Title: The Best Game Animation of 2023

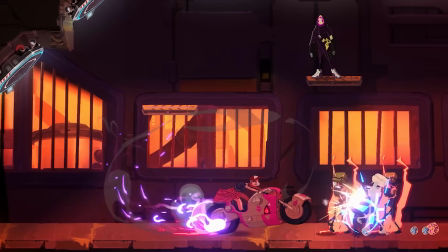Of course, great animation is not always about having high levels of detail, which brings me to my next subject.
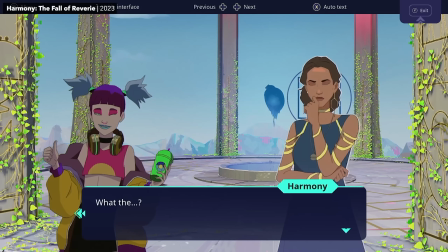Now we have all seen games which make clever use of limited animation to give a bit more life
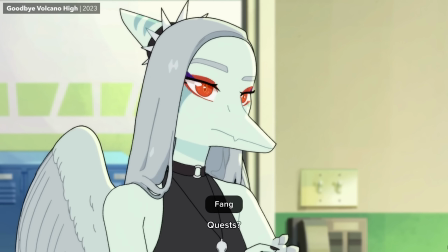and animated personality to highly detailed but otherwise static characters.
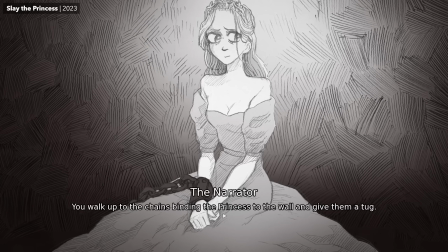We had some great examples of games like that this year, in fact. But what I love about this next one is the way it kinda does the opposite thing.
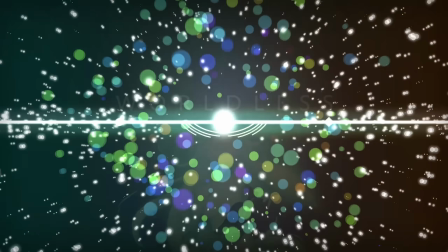For your consideration, Worldless.
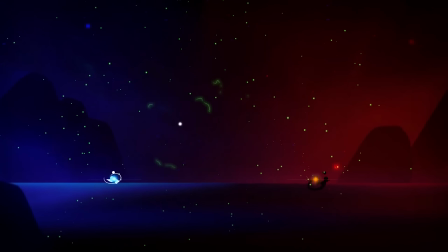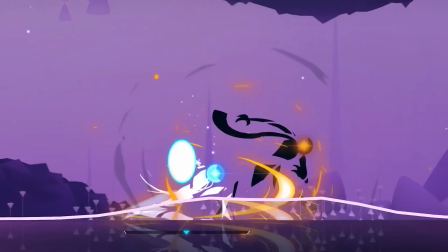The characters in this beautifully abstract game are very simple, built of just a few disconnected lights and shapes floating in space.
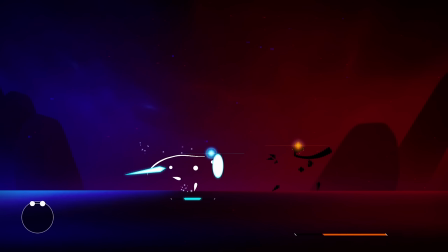But the animation on these nebulous forms, especially in combat, That is not only gorgeous, but astonishingly easy to read.
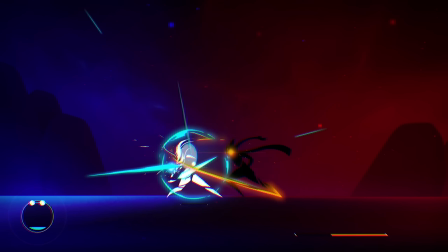Just look at these attack combos. Notice how your character's body will start to take a more solid physical form for maybe a few frames at a time,
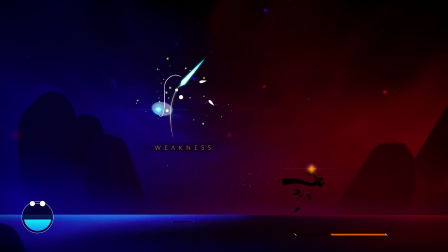which helps to emphasize the poses and the actions being implied. But even without that visible form, the carefully sculpted arcs, spacing,
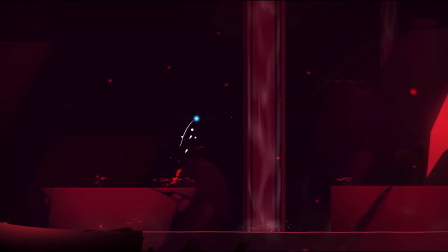and smears on each part of the body are still demonstrating the character's physicality with such clarity that your brain has no trouble filling in the gaps.
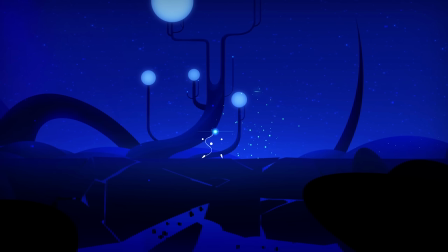This player character has less defined form than a stick figure, and yet the body mechanics and, more importantly,
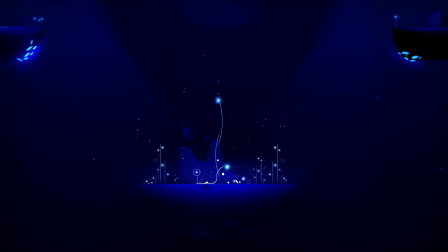the emotion of their animation reads with perfect clarity. It is so impressive.
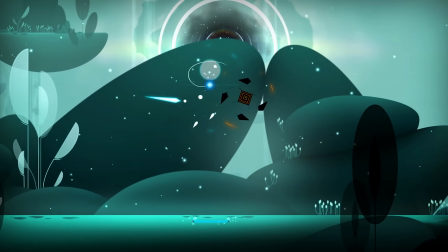Hey, I told you there was a lot of good 2D game animation this year,
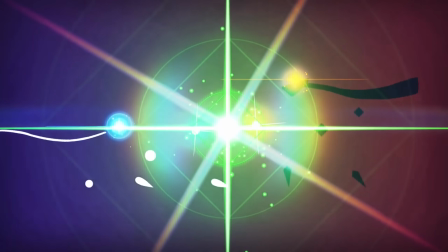and we are not moving on to the next category until you have been made sufficiently aware of Have a Nice Death.
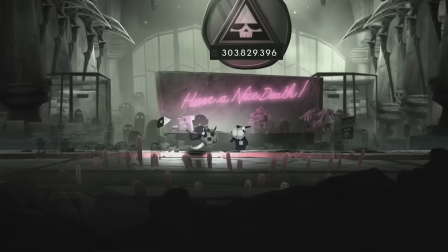I just love the way everything in this roguelike moves.
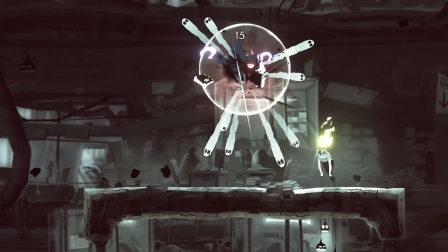The animation is snappy and funny and full of personality, but also just relentlessly stylish.
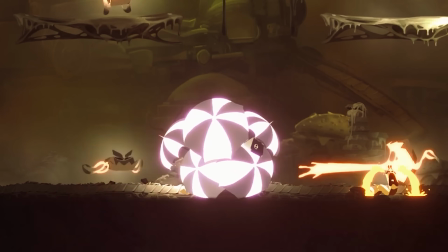A perfect midpoint between Nicktoon and Rayman.
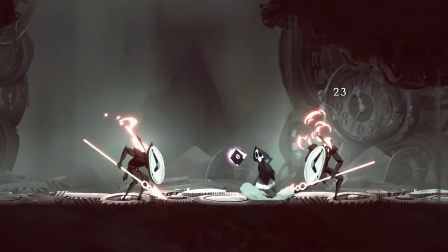It can be difficult to actually soak that in when you're in the thick of combat just trying to survive, but take a second to appreciate how cool these attack animations look.
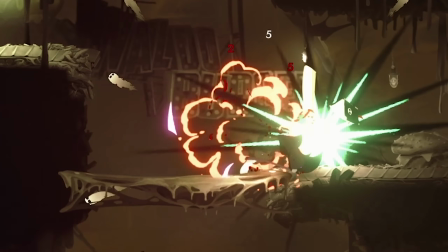Those colorful smears on every swipe of the scythe. And that's just one weapon. There are so many weapons in this game, and they all look equally cool.
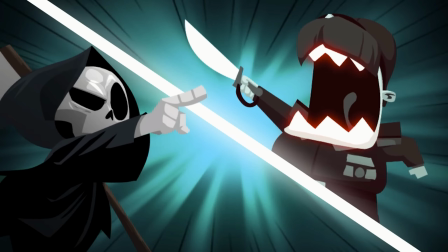It's not every year we get a game with such a distinct animation style, much less one that is so consistently well executed, or so complimentary to its game's art direction.
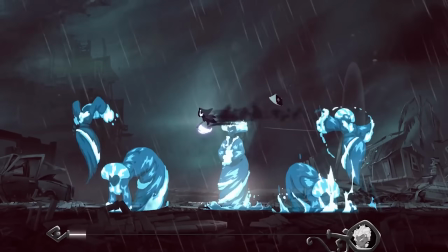I wish nothing but success for the folks at Magic Design Studios, because no one else is making games that look quite like this.
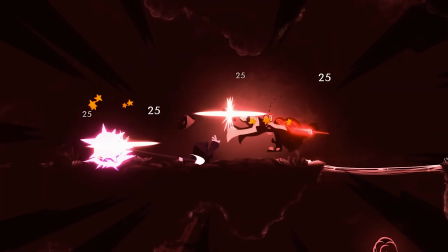They have clearly got some kind of lightning captured in some sort of bottle over there, and I need to see what else they plan on doing with it.
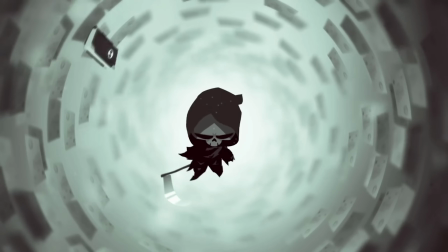But alright, we can move on now. And we should, because boy, we got a lot of other games to talk about still.
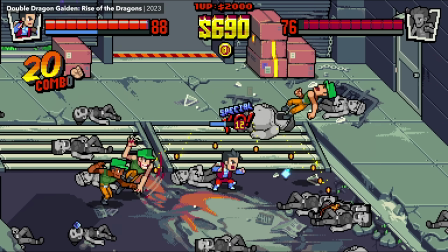To impress upon you just how much good pixel animation is happening in a single year of video games lately,
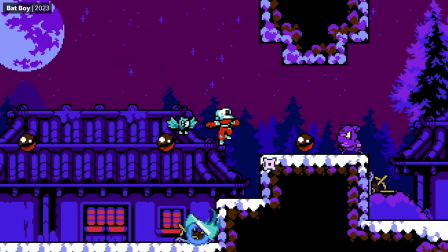let me just give you a rapid-fire sampler of some 2023 highlights. There was the 8-bit inspired look of Batboy, the 16-bit look of Gravity Circuit,
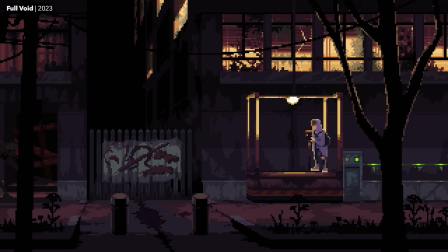there was Full Void, evoking the feel of games like Flashback and Out of This World.
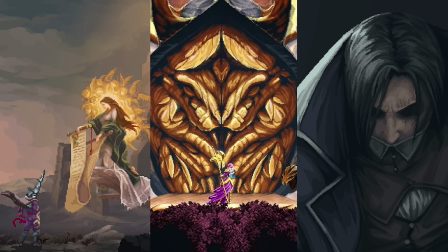We got not one, not two, but three Souls-y Metroidvanias with lavishly detailed character and environment art.
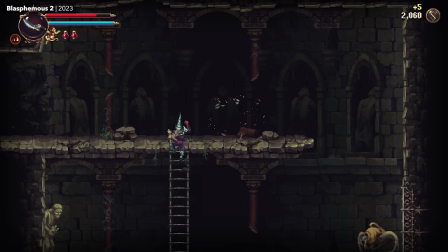The animation on these more complexly rendered characters in Blasphemous 2, The Last Faith,
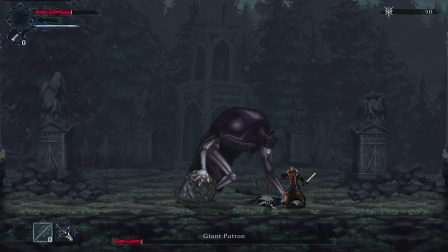and Nine Years of Shadows may be a little stiff, but the lush detail in all of this imagery is so gorgeous.
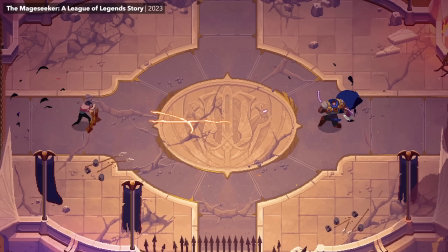But then there's also games like Astral Ascent and The Mage Seeker, taking the opposite approach, using simpler forms but more fluid, detailed motion.
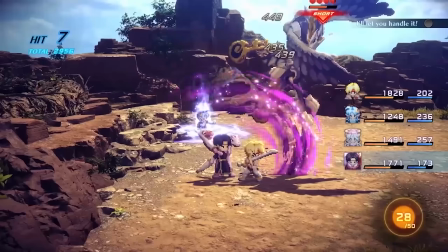We had Octopath Traveler 2, Star Ocean The Second Story R, Cassette Beasts,
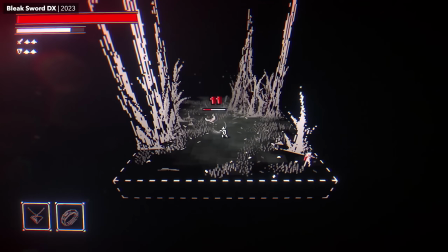and Bleak World DX all exploring the possibilities of classic pixel art characters inhabiting a more three-dimensional space, to varying degrees of success.
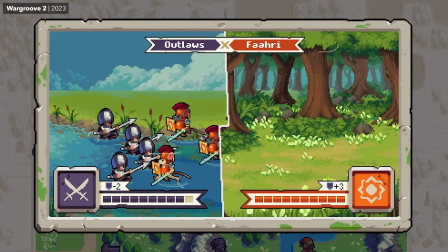We also got another beautiful Advance Wars-influenced look from Wargroove 2.
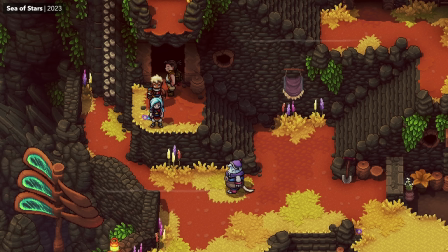We got all of this wonderful environmental motion and boss-enemy animation in Sea of Stars,
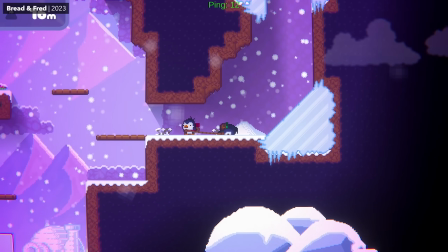and I don't think any one animation made me laugh quite as hard as dragging your unconscious partner through the snow in Bread and Fred.
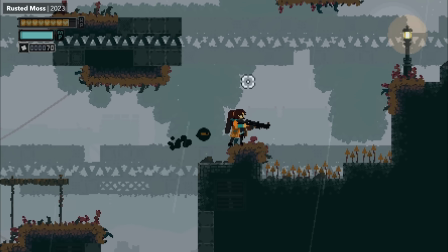But if I have to narrow this extraordinary list of games down to the ones which impressed me the absolute most, and I do, there's really only two games it could be.
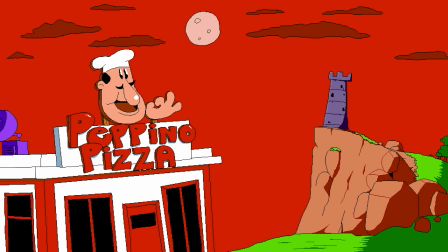And one of them is, without question, Pizza Tower.